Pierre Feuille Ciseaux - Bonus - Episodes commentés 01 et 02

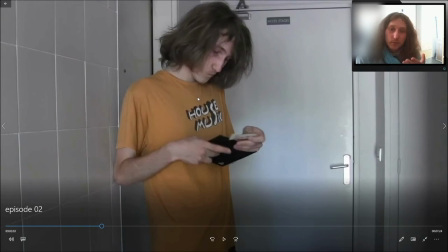voilà, le fait qu'il se tape qui veut, ça me fait un peu penser à elle, tu vois, et du coup, j'ai mis ça, mais c'est pas très important, parce que c'est pas un personnage important,
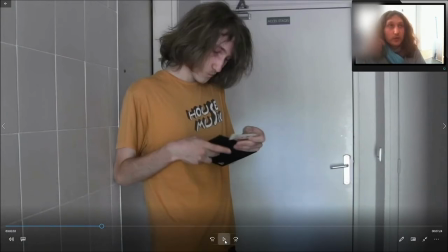donc voilà, comme c'est pas un personnage important, je me suis permis de sortir un nom qui me venait comme ça, sans qu'il soit important pour autant,
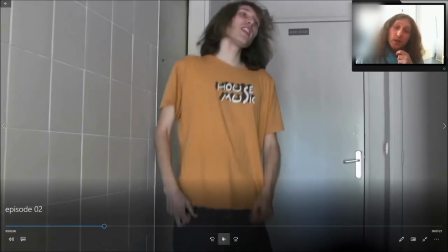qu'on surnommait Charlie, pour le coup, à l'époque.
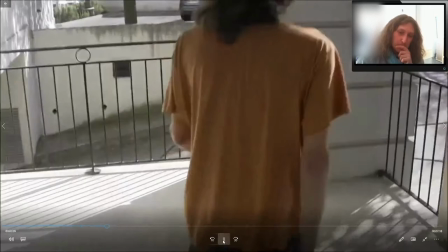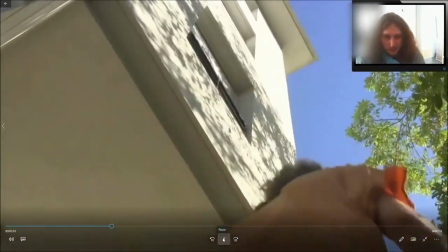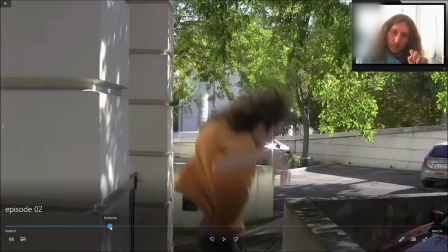Alors ça c'est très important, en terme d'anecdote, sinon ça l'est pas.
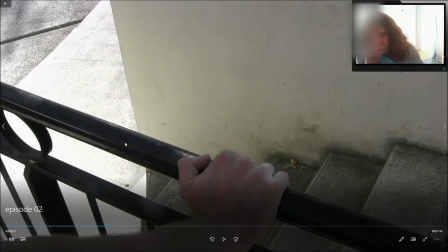Il y a 3 ou 4 passages dans le film, ils n'ont pas été écrits puis j'ai rajouté la musique dessus.
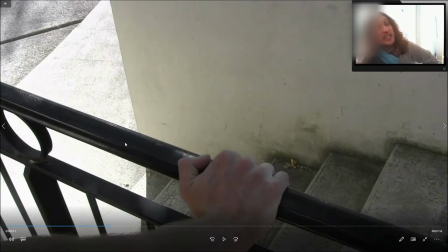C'est plutôt j'avais une musique en tête et j'ai écrit le passage en fonction de cette musique.
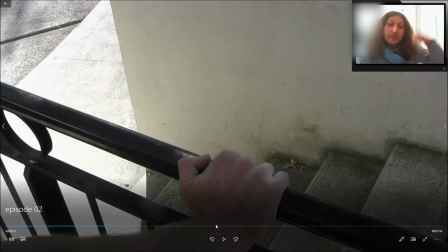Et c'est pour ça que ça marche aussi bien. Et bien ça c'est l'un des passages qui a été écrit en fonction de la musique.
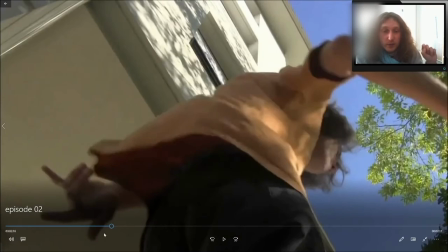Regardez, écoutez bien les paroles.
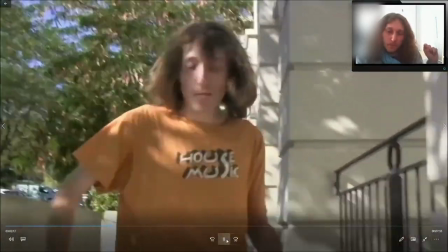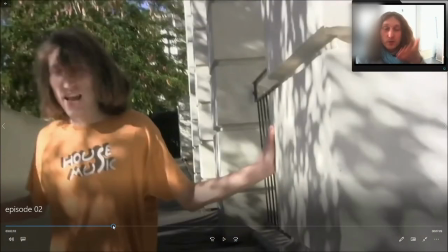faire des figures acrobatiques je sais pas trop ce qu'il dit et après ça parle de l'air donc j'imagine en l'air tu vois et
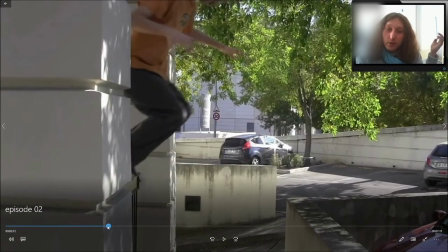c'est et quand j'ai entendu ça j'ai dit bah écoute il va faire une figure acrobatique en l'air voilà c'est littéralement les
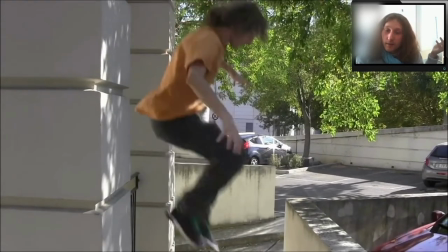paroles quoi tu
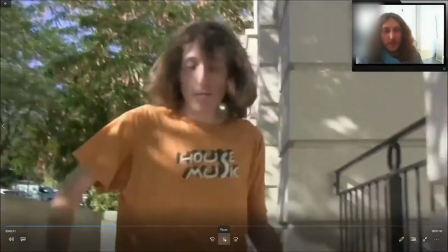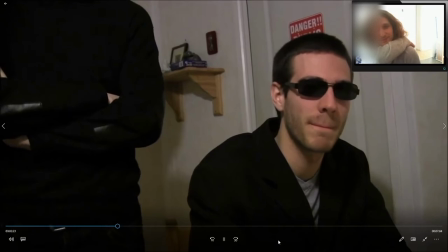sais que mon but c'est que je perde pas que je perds mon temps tu peux le dire vas-y suivant
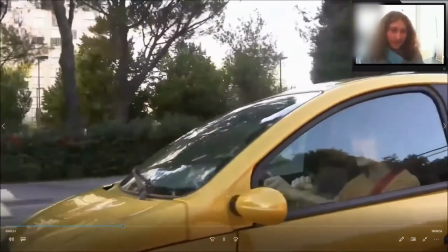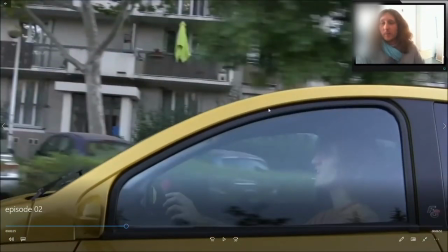J'ai pas plus d'anecdotes que ça sur ce passage, à part que c'était un peu galère parce qu'en gros j'avais mon pote qui filmait avec la fenêtre ouverte à côté,
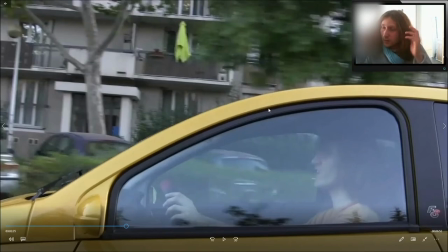on roulait du coup sur une route normale, côte à côte, et il me filmait et on essayait de faire en sorte que c'était pas trop saccadé.
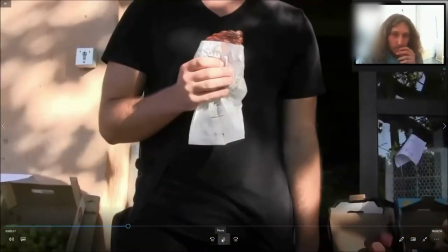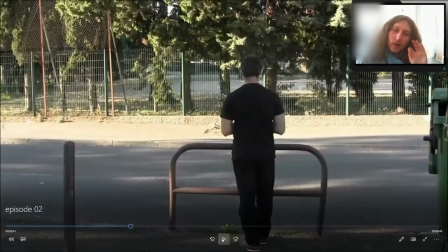Petit faux raccord, on m'expliquera comment il fait pour lui piquer aussi le plastique.
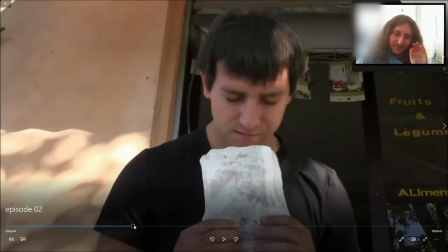En sachant qu'il le garde dans les mâts, alors ça c'est,
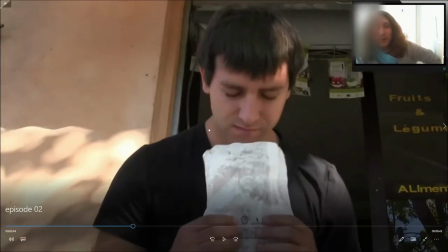c'est juste parce que le gag de le voir mordre dans le vide c'était hilarant Mais j'avais oublié dans le fait de plastique quand je l'ai mangé, mais faut pas dire qu'il duplique les objets, non son pouvoir c'est bien de téléporter les objets C'est une petite erreur visuelle, mais parce que c'est drôle
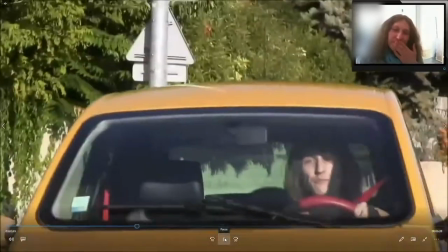Élargne, moi je trouve ça drôle
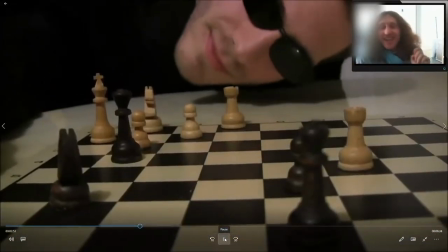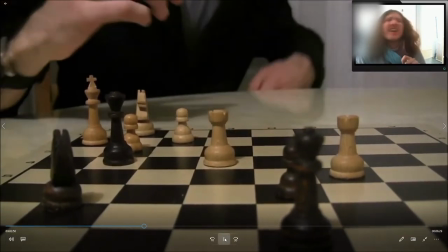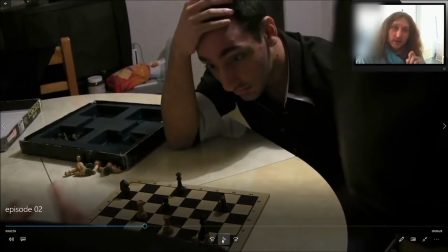vraiment échec et matin j'avais fait attention en détail
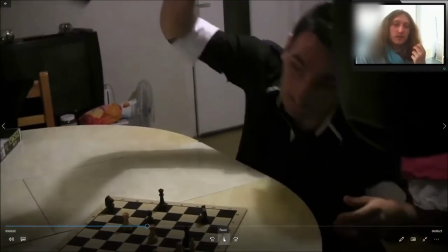comme ça
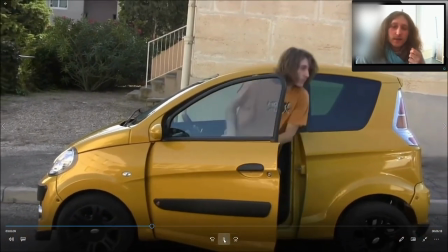ça va j'ai pu me garer quand même vu le schlag parce que c'est dans
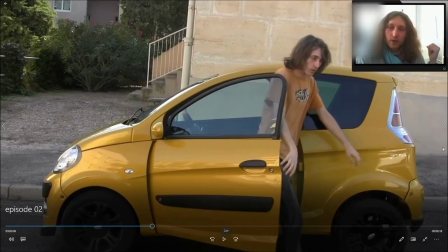une résidence pas n'importe où et donc j'ai pu faire cette scène et puis après déplacer ma voiture parce que ça c'est pas
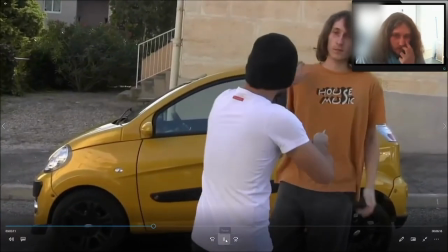du tout une place quoi alors plus petit couteau
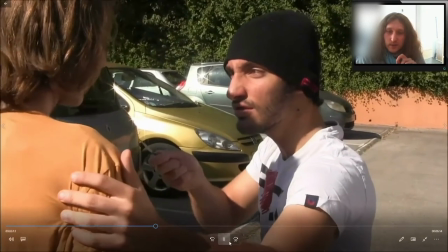au monde je crois que ça n'existe pas on a pris un peu le premier grand arrêt qui me tomber sous la main.
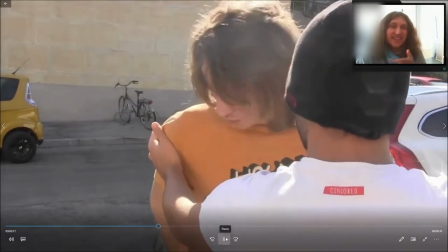Ce qui rend pas la scène très crédible mais bon.
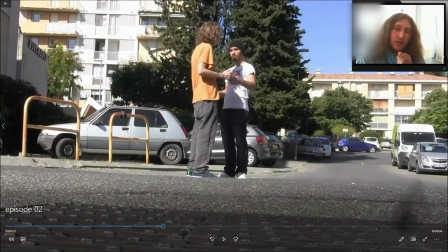Alors ça c'est pas de pot parce qu'on le voit bien rebondir et nous on aurait aimé qu'il tombe du premier coup dans les égouts mais c'est pas très grave.
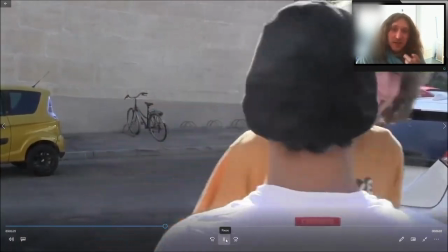Parce que c'est une grille, hein, c'est pas un truc fermé.
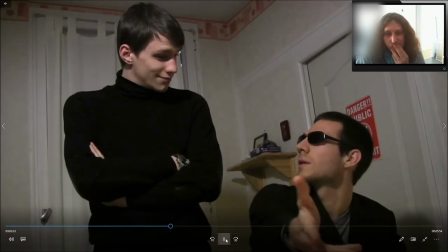Putain, mais pourquoi j'ai déboulé, là ? Tu l'y as trouvé où, d'ailleurs ? J'ai déposé les affiches dans la rue.
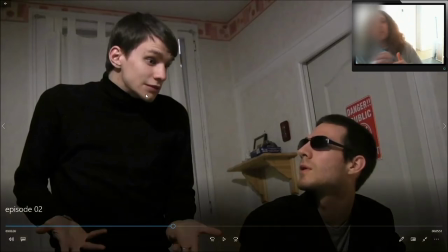Pierre Copper, ouais, ça c'est son nom. J'ai pas donné l'origine, c'est simplement à un moment donné, Pierre, feuilles, ciseaux, il fallait pas qu'il y ait une personne qui s'appelle Pierre, une personne qui s'appelle feuille,
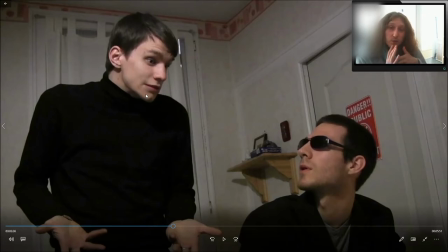une personne qui s'appelle ciseaux, parce que ça aurait été téléphoné trop rondondant. Il y a ces mots-là, mais qui désignent pas à chaque fois une personne.
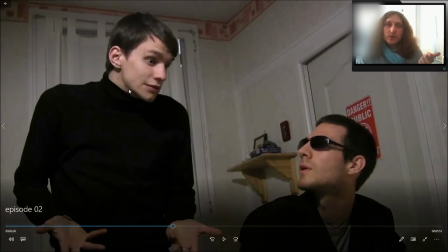Pierre, c'est son vrai nom, ciseaux, c'est le sur-en-d'un de quelqu'un d'autre, c'est le nom d'une organisation mais donc voilà lui il s'appelle pierre parce qu'il fallait un pierre et copper parce que je voulais un nom qui fasse un petit peu américain et
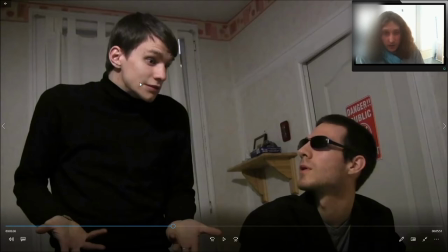qui évoque encore la pierre copper ça veut dire cuivre c'est un minéral et donc ça fonctionne c'est américain et ça évoque un minéral
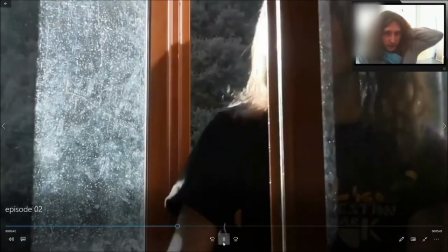la vitre est dégueulasse scène que j'ai pas du tout filmé au même moment
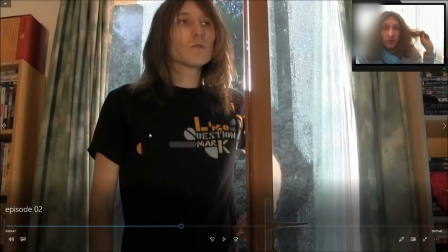Parce qu'il fallait que j'aie 4 personnes sous la main Et donc je les avais pas
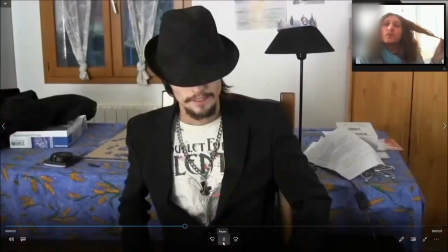Ok je donne 20 euros à tous ceux qui partiront tout de suite Et qui me laissent passer devant eux Allo vous avez raison
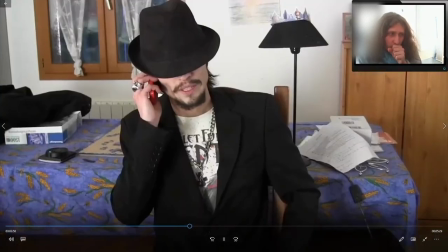Personne 25 Et il est bien trop sûr de lui Pour être un simple touriste C'est parfait
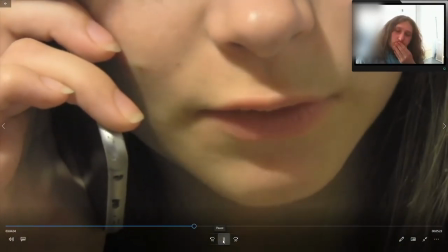Non non non Faire trouver ça bizarre de ne pas avoir arrivé son agent Attends qu'il fasse seul et amène le mot Bien reçu
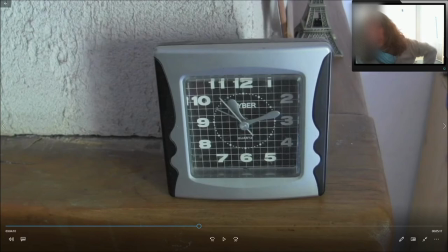Ça aussi je trouve ça bien d'avoir deux nouveaux personnages mais sans qu'on connaisse trop leur identité il y en a on cache ses yeux, elle on la voit en gros plan ça donne le petit côté mystérieux après tout ce sont deux personnages mystérieux on sent qu'il y a quelque chose qui se trabe, on comprend pas trop et c'est le principe, comme on comprend pas trop
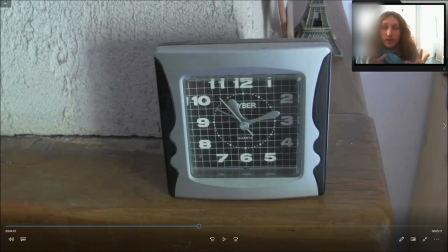ça veut dire qu'il y a une part de flou et il fallait que ces personnages soient aussi dans le flou on les découvre progressivement et ça je l'ai filmé bien plus tard en fait parce
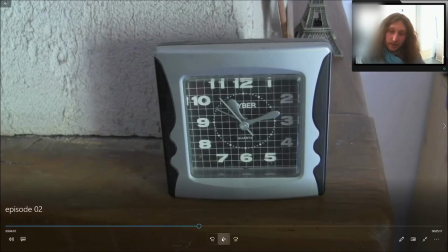que je voulais rallonger la scène pour donner l'impression qu'ils attendent depuis un moment
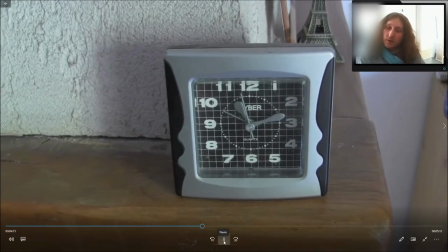parce qu'à la base bien reçu, il m'est descendu et ensuite on passait à ça et ça marchait pas
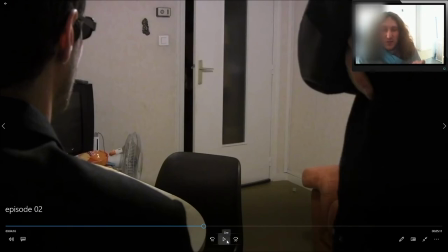on avait l'impression qu'il était passé tout de suite et donc voilà
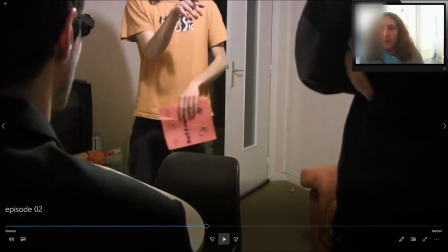vous devez être Gama ? pour ceux qui connaissent l'histoire ils sont au courant que Stéphane, qui est mon personnage connait Gama et donc là il fait exprès de se planter
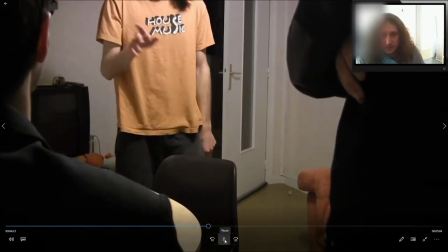à moins que ce soit vous ? Non, Gamma, c'est moi. Ok, on va faire simple.
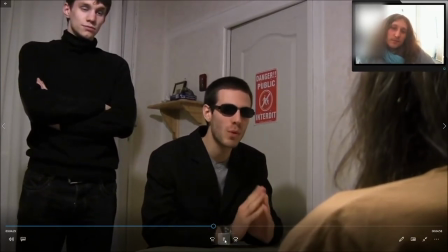Pour éviter que je perde mon temps, si vous n'êtes pas sûr à au moins 2 millions de pourcents de gagnés, ah, 2 millions, ça fait beaucoup quand même.
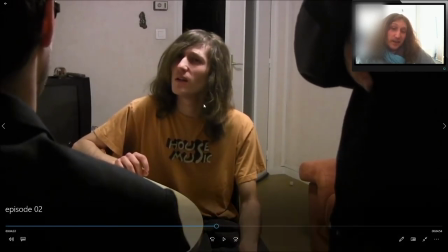Et là, c'est comme je disais, en fait, il est sûr à 100% de gagnés parce qu'il va tricher avec son pouvoir. Mais quand j'ai écrit ça, je me suis dit bah naturellement moi c'est ça que je répondrais en fait qu'est-ce que tu veux répondre d'autre ? 2 millions de pourcents c'est ridicule à un moment donné tu fais la marque d'une façon ou d'une autre donc c'est ce qu'il dit
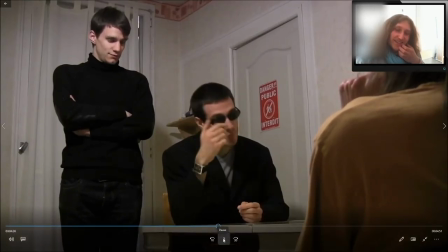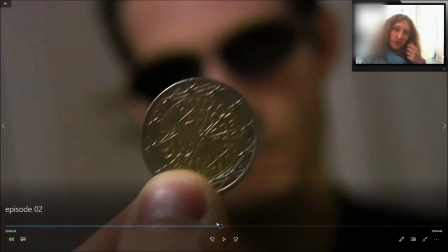à l'époque je me rangeais les ongles donc j'avais un pouce dégueulasse
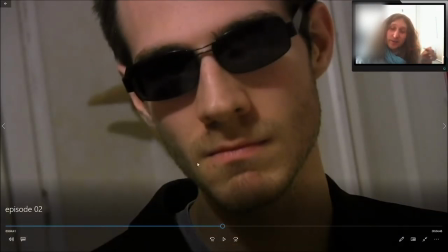alors j'étais très content que la caméra ait réussi à faire cette focale je suis assez fier de ce plan
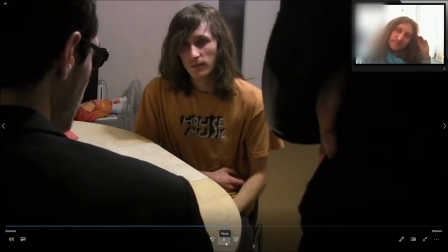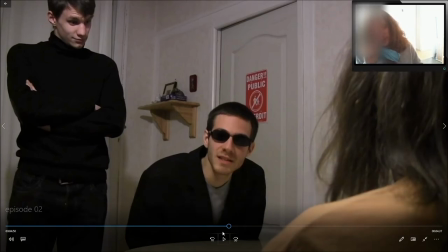ça, ça me pose un problème ça ça me pose un problème parce que ce que je voulais faire pour son pouvoir hashtag corona pas du tout il faut savoir que je suis allergique aux chats et que j'en ai trois mais j'aime pas l'idée qu'une allergie m'empêche d'avoir
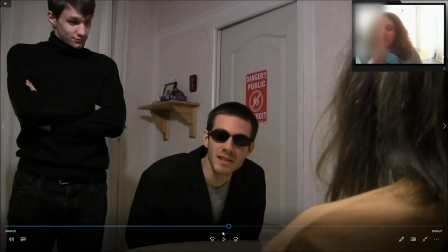ces bestioles chez moi parce que je les aime trop tout simplement qu'est ce que je disais ouais alors je montre il ya un truc qui pose problème
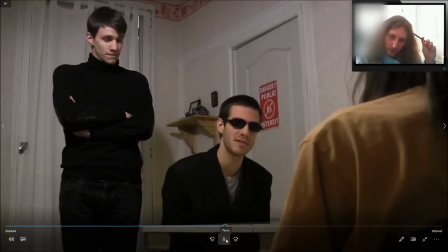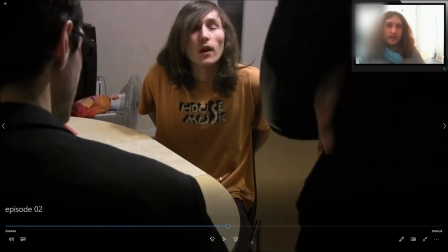ça ça m'embête beaucoup en fait de façon canon son pouvoir à lui ce qu'on comprend c'est qu'il peut téléporter les petits objets dans ses mains il y a un truc là il ferme la main ça se téléporte c'est dans sa main l'autre truc c'est que je voulais qu'il ait aussi le pouvoir de faire une espèce de scan c'est à dire qu'il téléporte pas
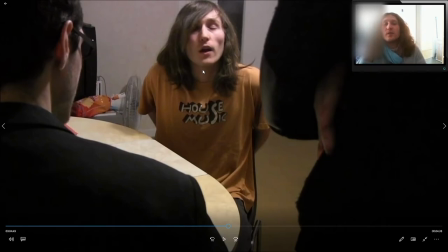directement l'objet mais qu'en fait il touche pour fouiller ta poche pour savoir ce qu'il y a dedans pour voir si ça intéresse de te fouiller ou pas donc j'avais mis un son différent mais du coup on comprenait pas trop cette scène et donc j'ai mis ce bruit parce que ça faisait penser à l'autre bruit qui est quand il utilise son pouvoir